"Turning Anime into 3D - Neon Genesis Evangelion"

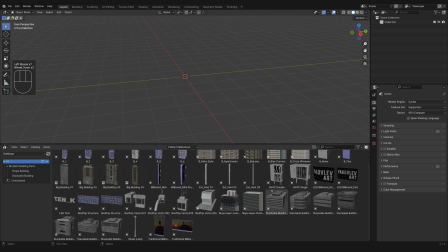[0:11]
Okay, so first, I took some of the buildings from my building pack.
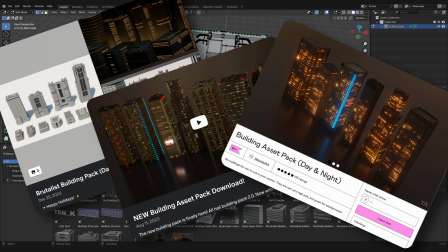[0:15]
If you want these buildings, you can get them on Patreon or Gumroad, and started modifying them to look a little bit bigger,
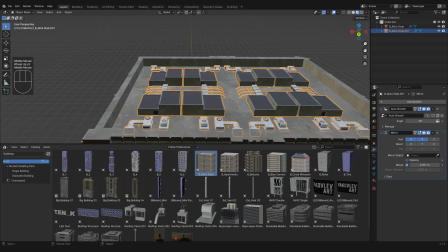[0:21]
like taking the rooftop structures and scaling them down and duplicating them. Since I was looking at some reference of the buildings from Tokyo 3,
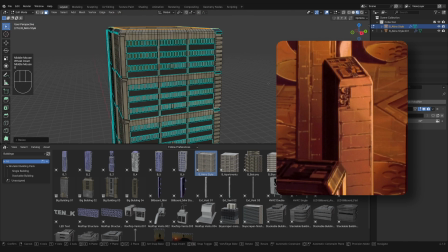[0:30]
there was these angles around the top, and the sides of the buildings have these large, flat spaces.
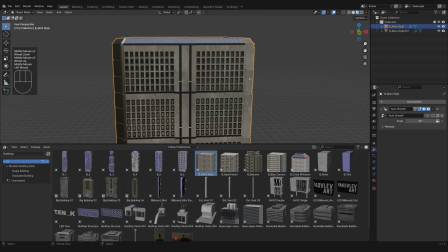[0:35]
My buildings have too many windows because they were originally designed for my Akira renders.
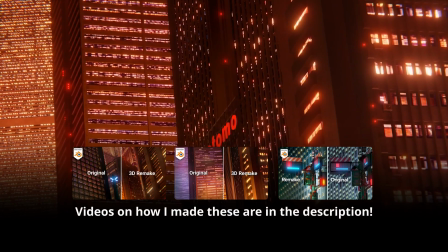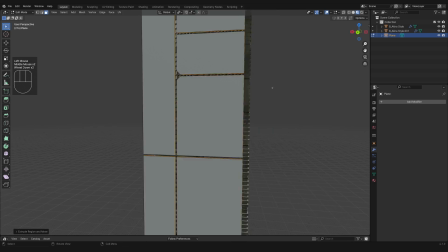[0:49]
so i created some geometric planes to cover them up i
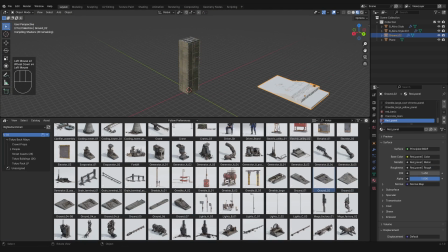[0:54]
took some of the concrete textures from this big medium small asset because it had
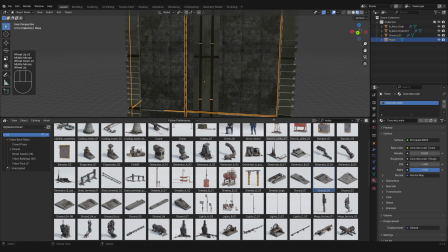[0:59]
the perfect grungy industrial look i ended up squishing the buildings by half
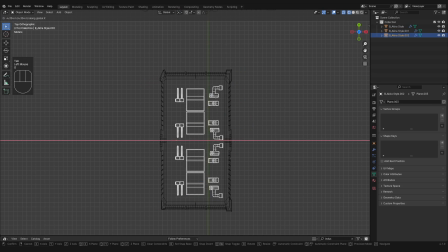[1:04]
in one direction just to give it some more variety for later then i added a
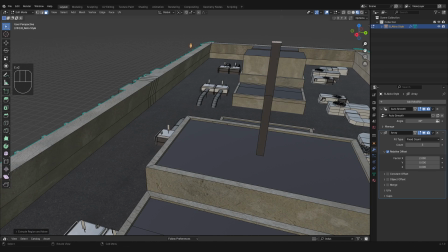[1:08]
bit of variety to the roof structures and added these antennas with red lights on top i also deleted like half of the
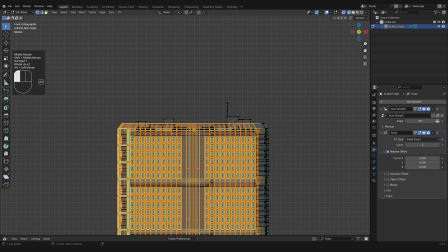[1:15]
faces of the buildings because it would just make it a little bit more optimized since I knew I was going to be duplicating them and I didn't know how much I
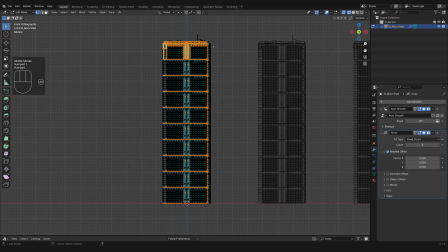[1:22]
was going to duplicate them. So it just makes it a little bit easier for me. I also knew that these buildings would mostly be silhouetted and not be the focus of the animation.
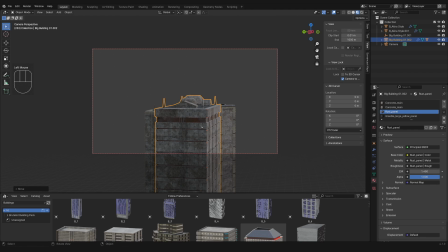[1:31]
So I just kind of got rid of that stuff. Then I jumped straight into the layout.
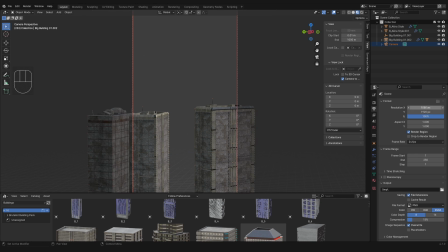[1:37]
So I set my resolution for portrait mode and start roughly blocking out the foreground buildings keeping in mind that i basically want three layers the
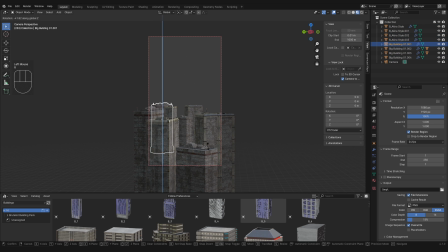[1:47]
buildings in the foreground the ava in the middle and a set of buildings in the background
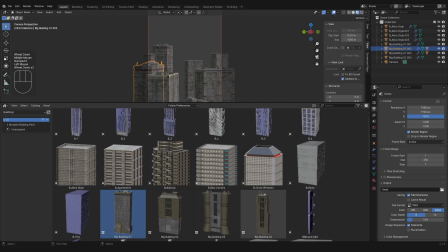[1:52]
so then i start populating the foreground and the background with just
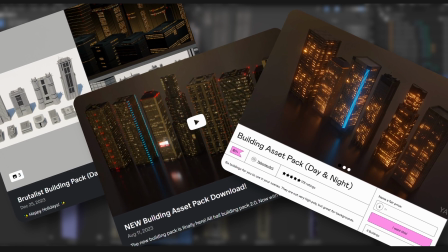[1:57]
a few more buildings for my building pack if you want these buildings you can get them on patreon or gumroad i take a couple of these buildings and modify them
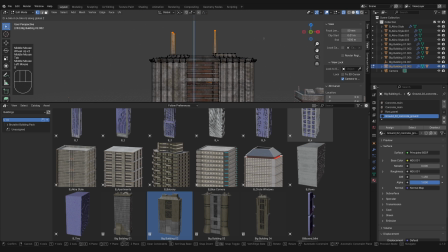[2:03]
more here and there to make them look a little bit more blocky like they do in the reference.
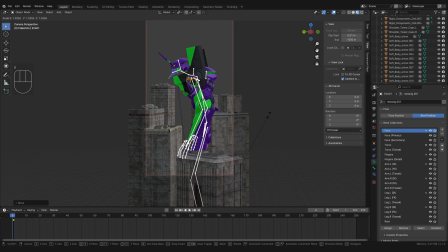[2:10]
After I'm happy with the buildings for the most part, I bring in the Ava. Once I had all the elements in place, it was time to start getting an idea for the camera movement. I knew I wanted the camera to be doing something similar to what I've done in the past with like a revealing motion.
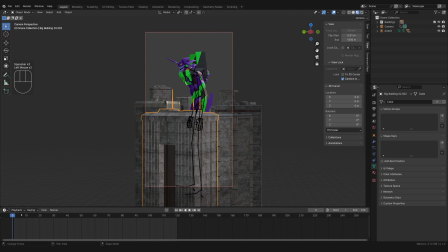[2:24]
So I start the camera low and then pan up to see the Ava kind of across these building rooftops. And I also wanted the buildings to be animating to reveal the almost like a curtain being pulled aside to show the main stage so it's a lot of letting the camera
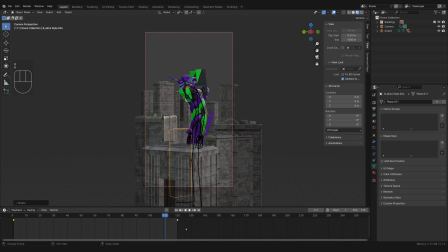[2:41]
loop over and over and over again and making minor tweaks each loop fixing tangents covering up missing spots making sure all that is in my scene is visible by the camera if it's outside the camera shot and never seen in the animation i get rid of it so my process
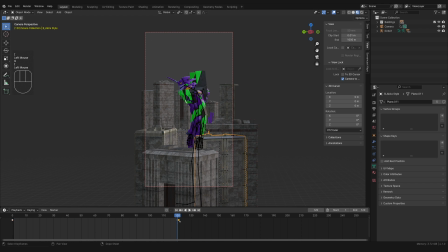[2:59]
is basically the same for every element the buildings the composition the camera the lighting i get what i need into the scene up to like 80 and then i move on to the next element and do the same then once everything is at you know 80 more or less i
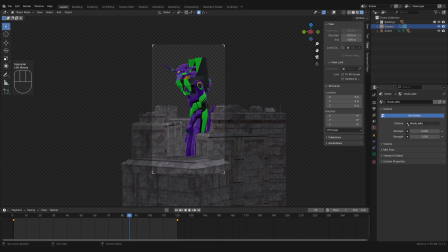[3:15]
spend the rest of the time tweaking everything all at once little by little so here i move on to turning on eevee and start setting up the scene
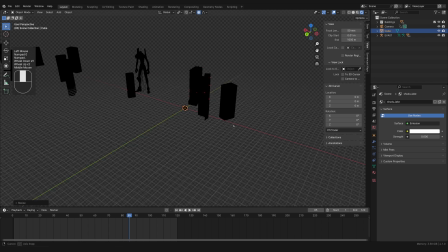[3:23]
with the lighting and the environment the first thing i do is bring in the largest element which is the volume it's a classic volume scatter node
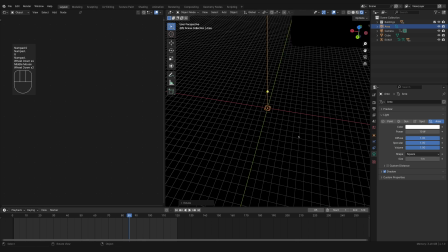[3:31]
nothing too complicated there i then bring in just like a single large area light for up lighting on the ava that's how majority of the lighting is
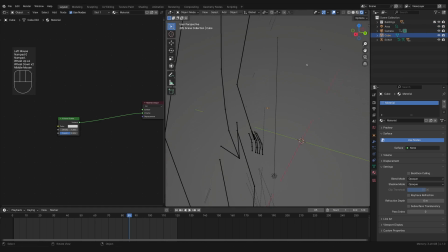[3:39]
going to be in the scene so just getting those really simple elements in early by the way i hate the new shade smooth thing in 4.1
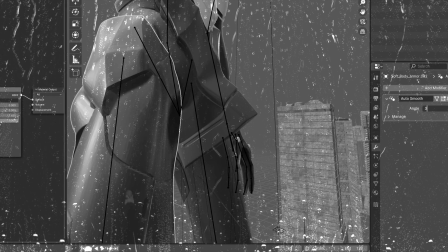[3:46]
like i don't know i don't know what was wrong with it in the past it was a single click now it doesn't always work it makes
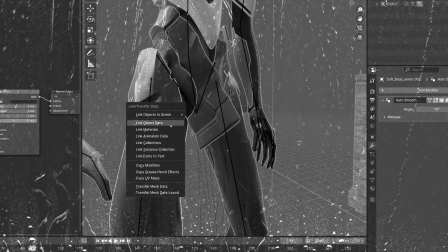[3:52]
the model look weird and i gotta get in there and fix it it makes the edges sharp for some reason and i gotta unsharpen them it just
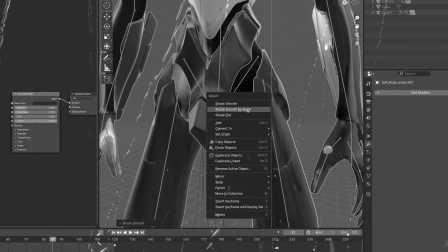[3:59]
messes with the flow of everything and now i gotta relearn how to use it properly like i'm sure it's good for the long term of blender
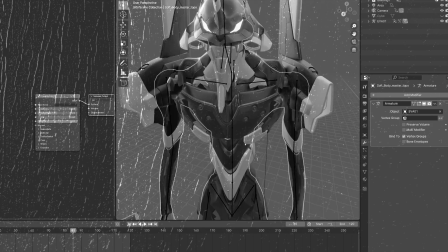[4:06]
and they know what they're doing but for me it's like it's less of a convenience to use it than it was before i don't know i'm sure i'll come
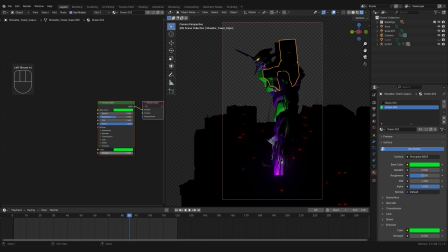[4:12]
around next i changed the green bits on the ava to glow a little bit like they do in the anime i think it also